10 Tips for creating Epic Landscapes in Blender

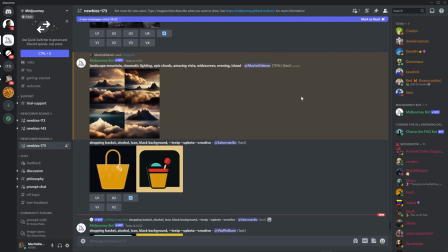[4:08]
It will shape your idea, give it solid contours and those will direct your plan. So don't underestimate it.
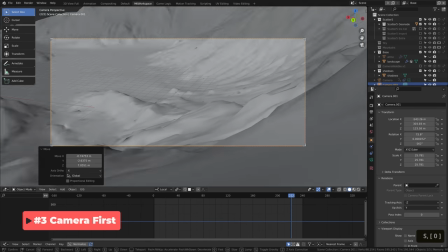[4:16]
This next one is of course connected to the previous point. It is extremely useful to figure out what will and will not be visible in your shot early.
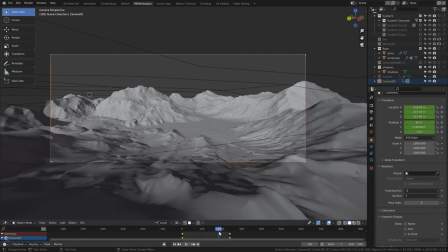[4:25]
After that you just cut out majority of the elements that are outside of the shot.
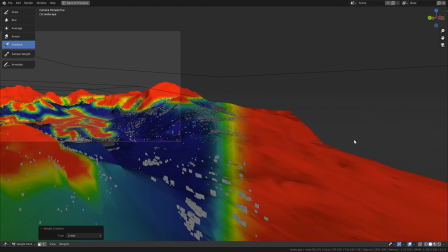[4:30]
Having hundreds of thousands of objects that will never be seen is just wasteful.
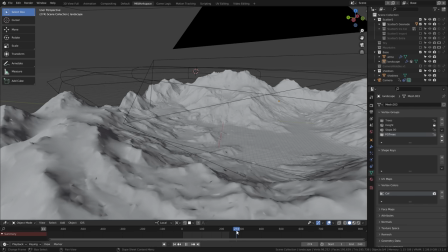[4:35]
Therefore I always recommend figuring out how the camera will move through your shot first using even a quick block out with simple objects.
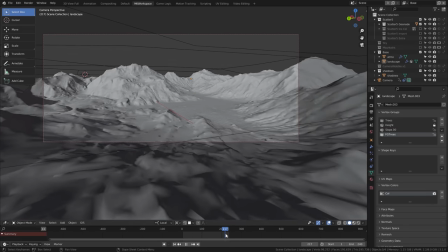[4:43]
Of course you can keep adjusting this move and even changing the whole composition later.
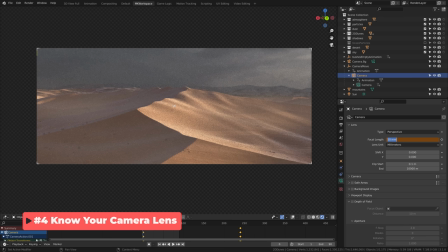[4:49]
When creating landscape shots that feel large it also helps to understand a bit about camera work.
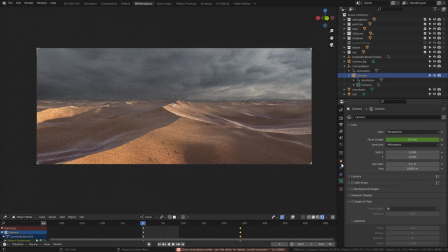[4:55]
And it isn't even something too difficult.
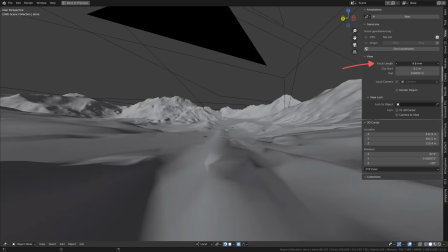[4:58]
Generally the higher you go with your focal length the more narrow the shot will feel the flatter it gets, and usually the less epic.
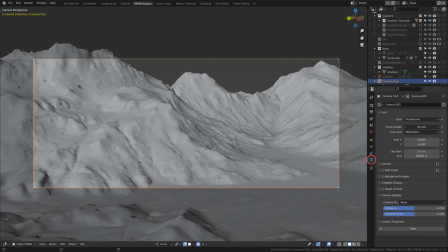[5:06]
Let's see an example, when we go down from 50mm, which is more or less a standard focal length similar to human eye, and bring it to about 30 or less.
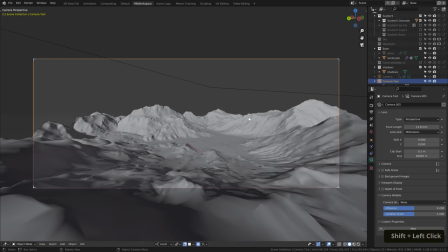[5:17]
See how much more of the shot we span? And now it looks like the distance between the point in front of a camera and this point in the very far back is much much larger.
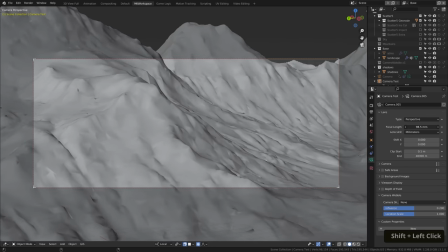[5:26]
Compare it to a very long lens of about 100mm. That's a different story, right?
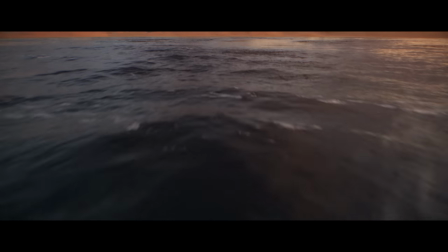[5:33]
One psychological trick I do sometimes, when I want to really underline the feel of awe and even add a bit of vertigo,
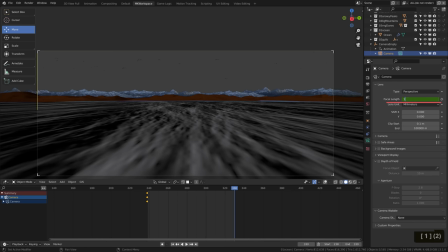[5:40]
is I key the focal length to gradually decrease over the span of the shot. Very small decrease, usually just around 1 mm every 200 frames. It is subtle, but the audience will feel it. Just don't overdo it, to not make them puke.
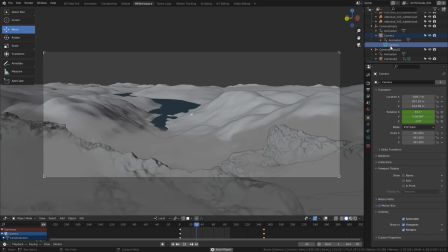[5:56]
One more point to camera work, usually you want to make your camera flybys relatively slow.
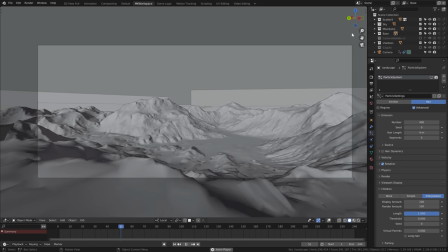[6:01]
A rule of thumb, imagine a cameraman in a helicopter flying through your environment.
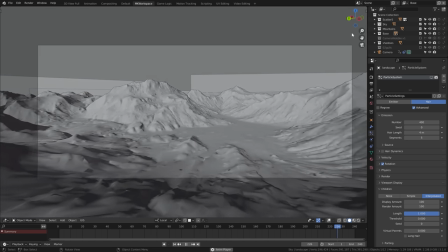[6:07]
The larger it is, the slower the perceived movement. Making your camera move faster than natural makes the environment feel less epic.
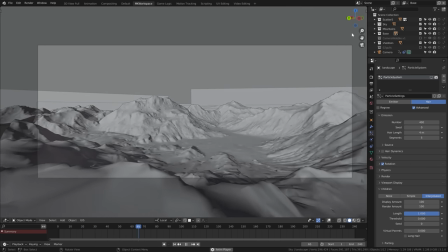[6:16]
In other words, even in this case, it helps to have some sort of human scale reference, even if it is just in a form of proper camera movement speed.
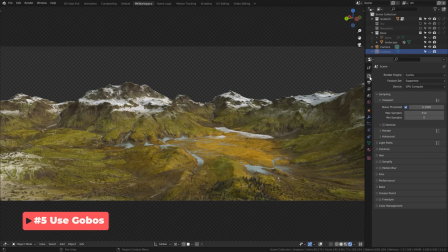[6:24]
A very dramatic effect you can add to your scenes is a simple shadow on the ground.
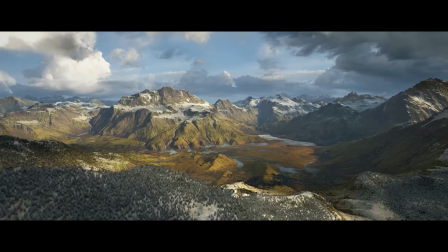[6:29]
See how much more epic a scene gets just by making some areas highlighted and others clouded in shadow.
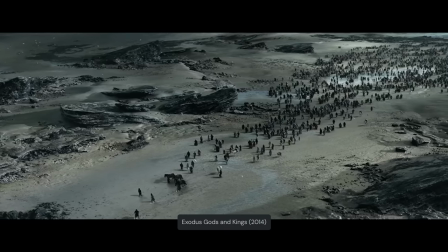[6:36]
By the way, this is one of the reasons why scenes in Ridley Scott movies are often so damn cool and epic in scale.
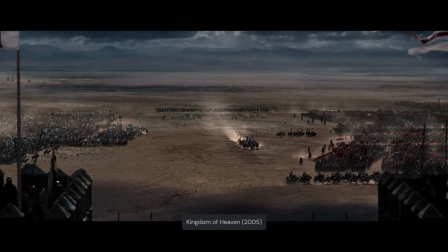[6:43]
Having these shadows slide along the surface of a vast scenery just makes everything so much better.
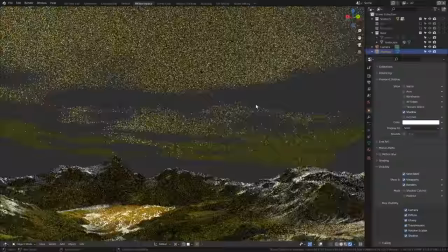[6:49]
To achieve it, I usually just make a really large plane with holes in it. a gobo,
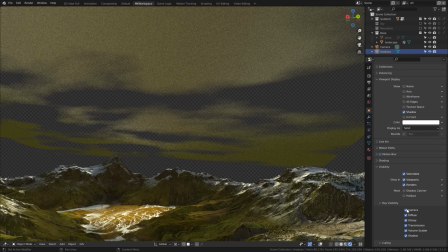[6:55]
no, not hobo, as it is called in movie industry, and I then place it in front of my light sources.
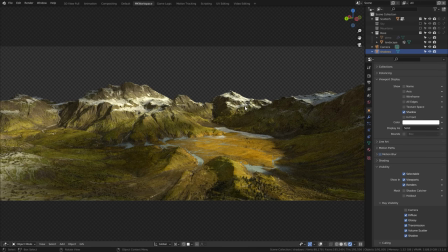[7:03]
I've talked about this exact technique in my previous videos here on YouTube, so definitely check out some of my breakdowns.
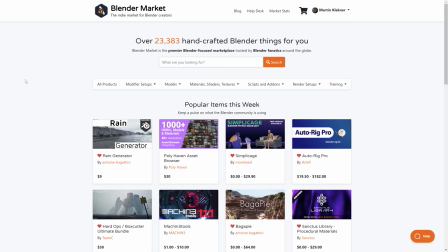[7:10]
Oh, and there is now even a great add-on called, well,
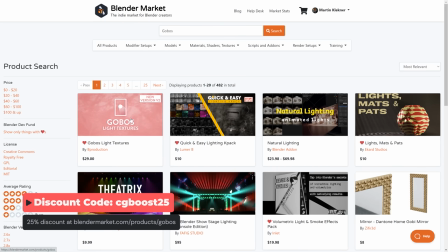[7:14]
gobos, and you can now get it at Blender Market with a special CG Boost discount.
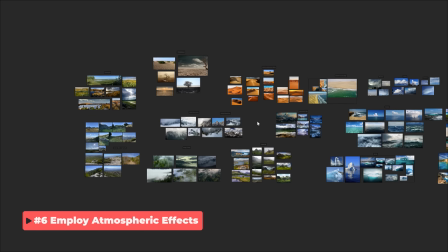[7:22]
See One of the most important elements you may want to study in those reference images of yours is how the atmosphere fills distant vistas.
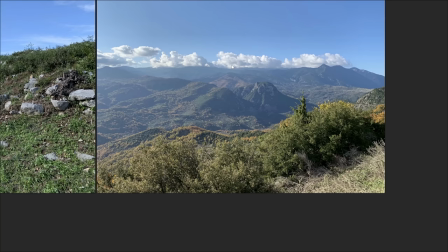[7:30]
Really, one of the most common reasons student renders fail to achieve realism is that their scenes do not have proper atmospheric fog.
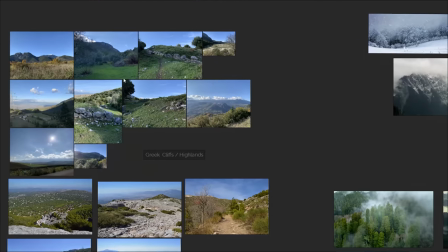[7:37]
My advice? If nothing else, nail this thing. Especially focus on how the fog and haze change the color of your distant scenes,
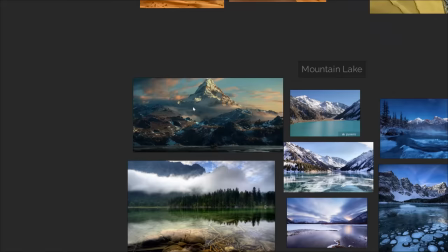[7:46]
tinting them to blue and white, or possibly yellowish and brown if we're talking about dusk and dawn.
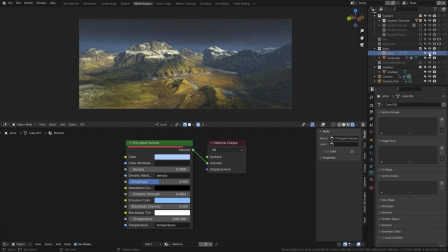[7:52]
You have all sorts of ways to do this. Either fill your scene with volumetrics. You can check this setup. Or you can even learn about that in my previous tutorial here at CGBoost.
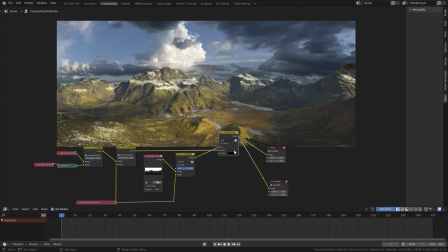[8:06]
Or composite it in as a missed pass. Also, do not forget, everything gets kind of blurry in the distance. So do not make your background mountains as crisp as your foreground.